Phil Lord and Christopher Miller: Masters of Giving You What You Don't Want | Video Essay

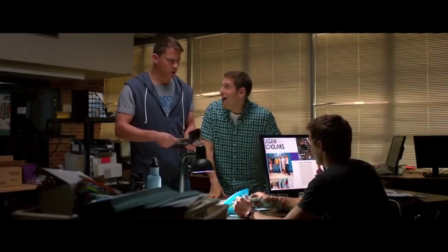[4:08]
At the same time, Lord and Miller clearly love the source material, despite it being a bit dated, and successfully transport it into the 21st century.
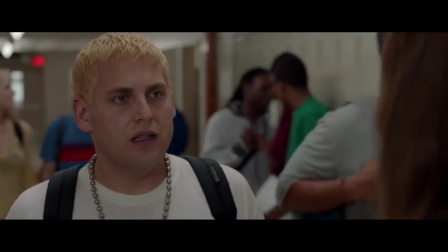[4:16]
Like The Lego Movie, the characters are a product of their source material,
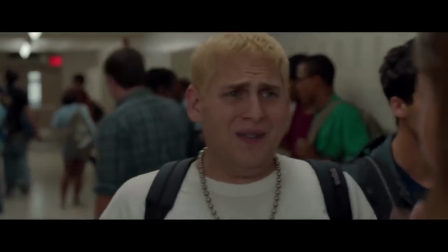[4:20]
and the main tension comes from the fact that they're relics from a bygone age, just like the original show, and this drives the majority of conflict.
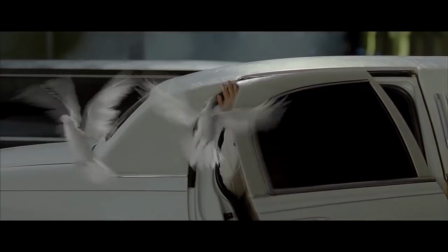[4:28]
Both characters are tested by the fact that what they once knew about high school no longer applies,
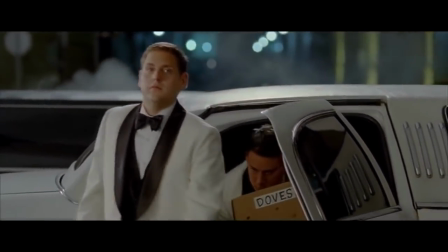[4:33]
and this parallels the fact that a show like Jump Street is no longer cool like when it was when Lord and Miller were younger.
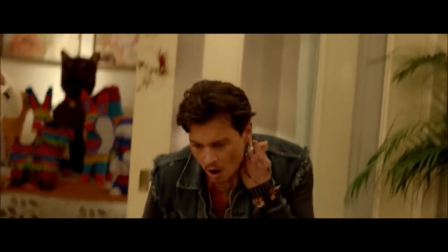[4:40]
Because Lord and Miller know that there is barely any affinity for the previous canon, they bring back the original team in a small cameo and then kill them almost immediately.
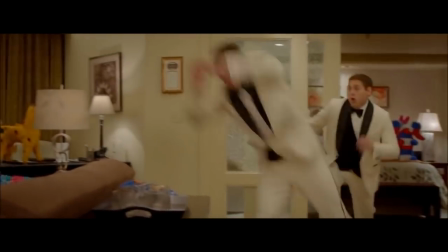[4:48]
They know their audiences are there largely for Tatum and Hill, and aren't one of the five fans who went to see a faithful remake of the original series.
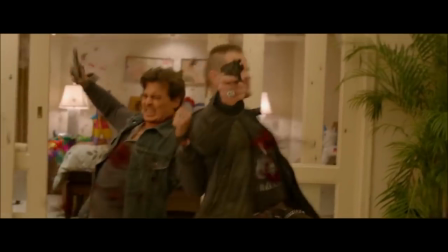[4:57]
This gives them the freedom to bend their source material, and in doing this they give us a movie that no one wanted, but that we all wanted to see.
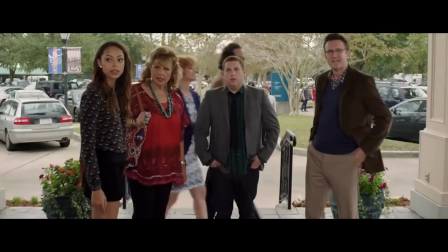[5:05]
The sequel, 22 Jump Street, doubles down on this idea of subverting our expectations.
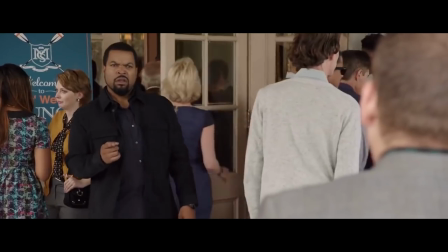[5:11]
We know that sequels are extremely played out, and so Lord and Miller brazenly point this out to us time and time again,
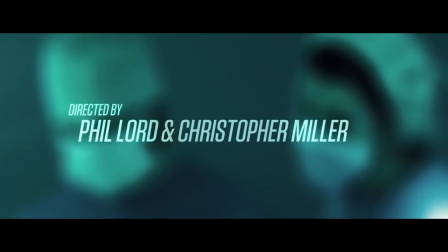[5:17]
no more so than in the last 10 minutes where they give us over 40 sequel pitches in rapid succession.
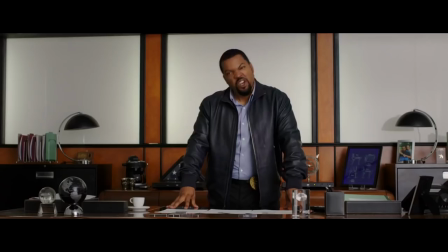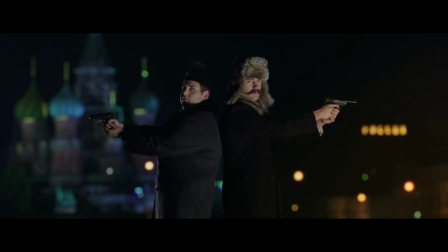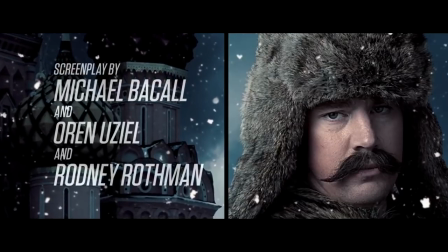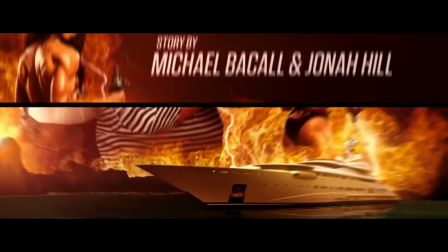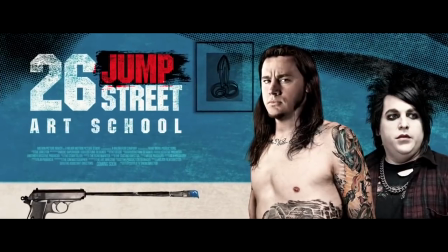[5:43]
They know that the possibility that sequels can easily become creatively bankrupt isn't enough, they need to take it to another level of insanity.
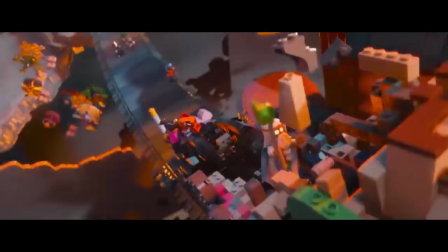[5:52]
Lord and Miller's previous filmography more than proves their perchance for taking what shouldn't work and making it a hit,
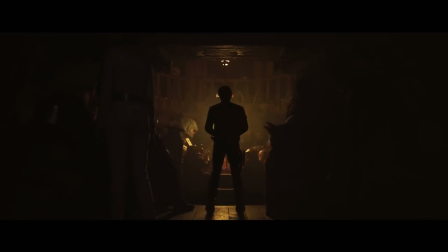[5:58]
so it's a shame we'll never get to see their vision for Han Solo. Will Ron Howard's Solo A Star Wars Story be good?
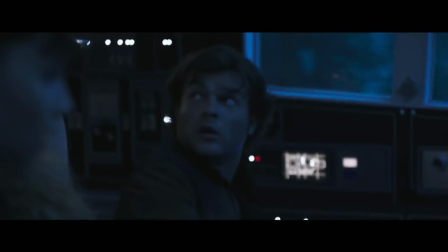[6:05]
Well, we don't know for sure. What we do know is that a considerable portion of the movie has been reshot and repurposed,
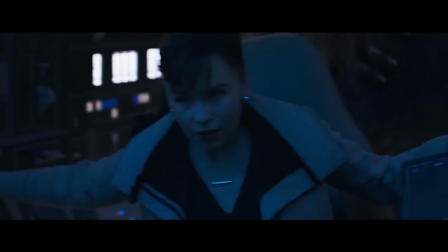[6:12]
with Lord and Miller now only receiving an executive producer credit each for their contributions.
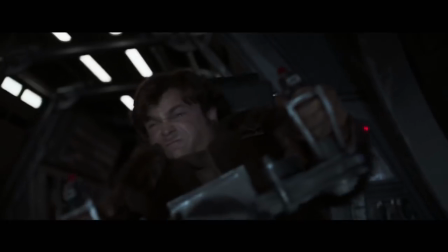[6:17]
There's no doubt that the movie will make buck at the box office, but if you didn't wanted in the first place, Lord and Miller are no longer going to be present to convince you otherwise.